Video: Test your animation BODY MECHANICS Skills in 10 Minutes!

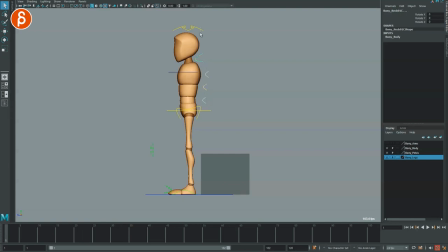[8:16]
this. I'm gonna take the spine and the head, like both neck controllers here. So as we go down, when we sit, that's your impact. It would be somewhere around here, but I want that neck to be a bit higher like this.
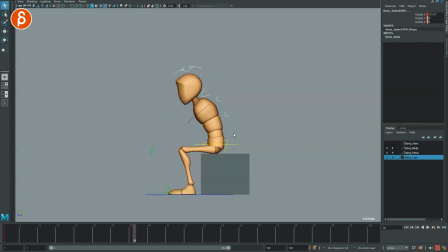[8:33]
Character still has to kind of look forward. Okay, so we're going from this to this. And then on that impact, we're going down. It needs to go down. And then we go back. I don't know yet about the timing. I'm exaggerating, obviously, with the pose.
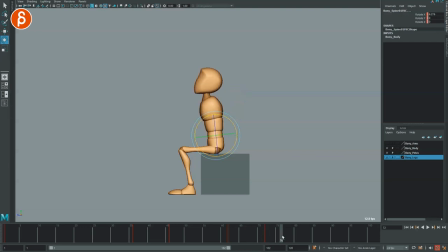[8:52]
I'm just dragging everything back, forward a bit, and then straighten. Just straighten all of these, just in case. Now, in terms of the pose, when it goes all the way back, I would reduce this.
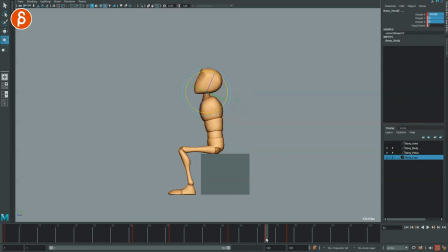[9:09]
So it's maybe everything will go back this far. And then we're going to go forward this far. And then we're going to do this. Okay, now when you sit down, impact back and like this.
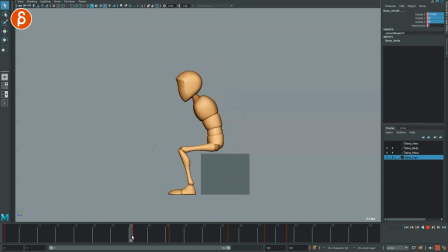[9:23]
So you're going to take all of this and I'm going to spline the rest almost. I'm going to flatten that last one. I want to ease in, right, so that your curves look like this.
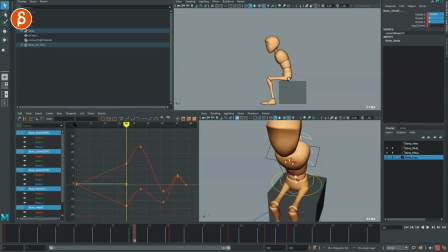[9:36]
The linear here, because that impact, bam, on that root is going to just continue with that chest going forward.
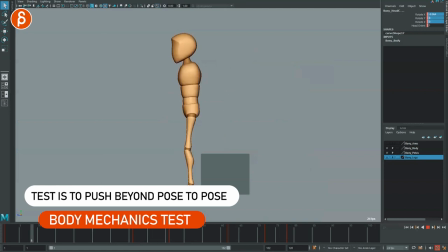[9:43]
But again, this is everything is pose to pose. That's what a lot of you have, where it's down, up, forward, and then that's it.
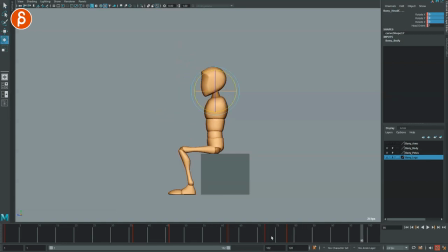[9:52]
It goes forward a lot. I will reduce this for sure. and you can maybe go even a bit further, but this is just for simplicity's sake. Now what you can do, I want specifically the head and neck to drag and be delayed.
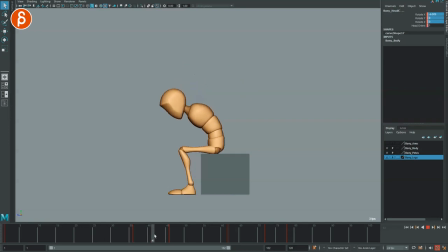[10:08]
So when this goes down, just like with the pendulum, this will continue. I'm gonna take this and delay this by 1, 2, 3, 4. Let's see. So when you go down, barely, you can barely see this. Even if I would delay this more, it would be too much.
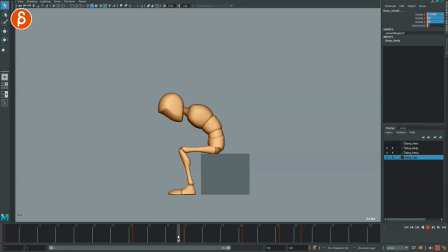[10:28]
What you're gonna have to do is delay this and then really push the pose. So we're going down, and as this goes back, we're gonna push that neck down.
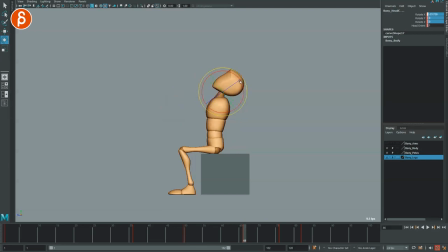[10:41]
As it goes back here, you're gonna push this further back, and that's not too bad here. So now, it's already somewhat there.
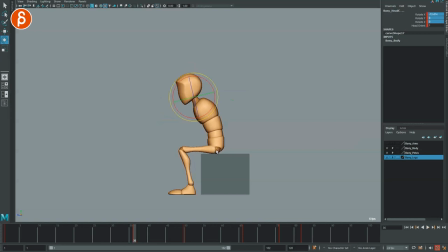[10:54]
What you have to understand though is that when the root hits this and the body goes down, the head has to drag. That's the main idea. Drag. Spline this. So you have that delay here.
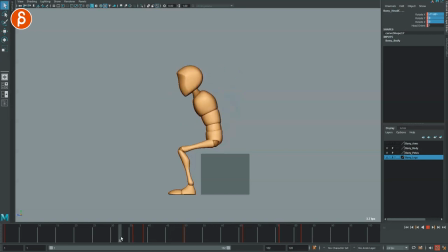[11:11]
And then this somewhat works. But the poses are dramatically over-exaggerated. So I don't want to go this low. You can still have a delay. And right when, you can see here, when the chest stops going forward, which is around here,
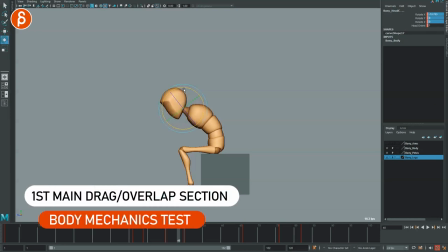[11:29]
you want the head to continue a bit more. That's when you have to go in there by hand and move that head forward.
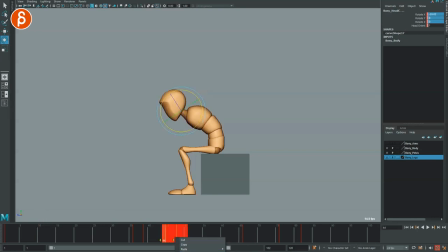[11:35]
Probably can delete these now. Spline these so that you have drag. And as the chest, see that? As the chest stops and goes back, the head continues to go forward and back.
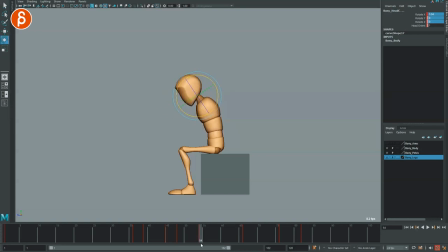[11:51]
Whoop. And as we go up, we can delay this. I can manually go in there and drag that head. Same thing here, we're still dragging. And then as the chest stops, the head goes back.
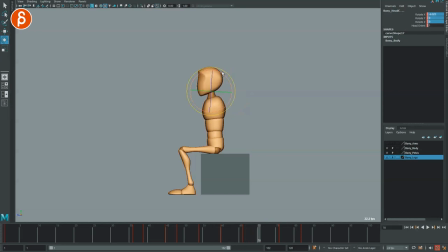[12:04]
Again, this is exaggerated, so you're gonna start reducing this a bit. This will still drag, maybe a bit much. And then as we come to a stop on that chest, that's when the head will continue to go down. It's not that bad.